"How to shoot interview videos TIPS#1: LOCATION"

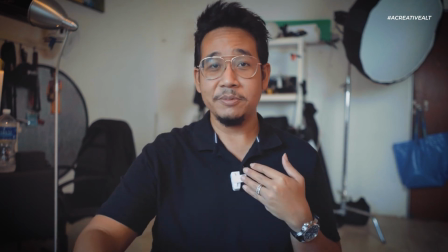Regardless what kind of a camera and lens that you use, when you put the subject far away from the background, you will tend to get a bit more depth of field.
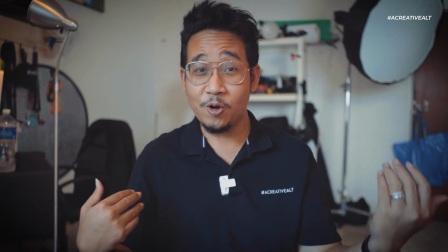So therefore, the backgrounds will be in a defocus and it's not so distracting anymore.
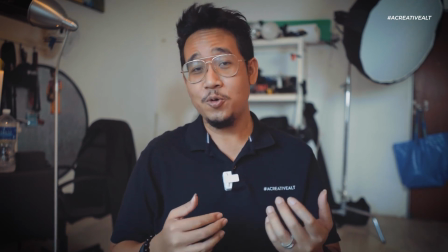And of course, there are a lot of things that we can actually do once you are actually having this kind of situations.
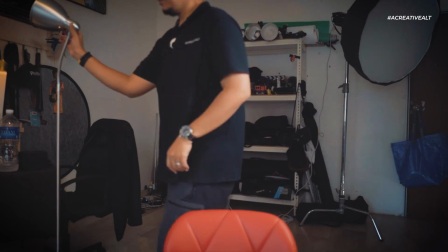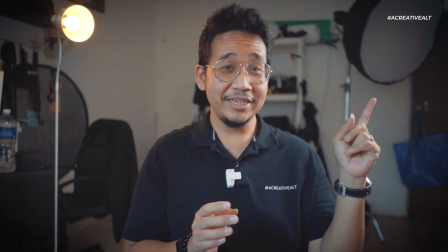You can see I added a bit of a key light on this side. Of course, I can build these lights a little bit better,
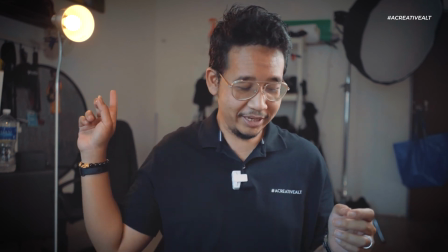and at the same time I put just a simple eye light
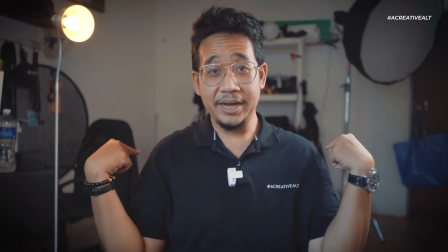on the side to give my outline a little bit of definition,
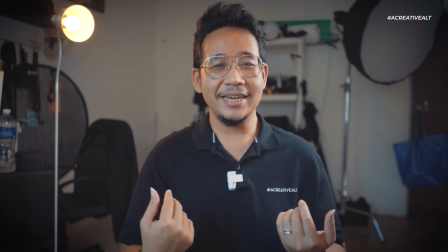so you can see a bit of separations between me and the subject. So with that, I hope this video is useful. If you want to see how we approach our video productions daily, you can actually see my behind the scene daily on my Insta story. And if you want to connect with me, you can connect with me through LinkedIn. And with that, thank you so much for watching, and I'll see you next time.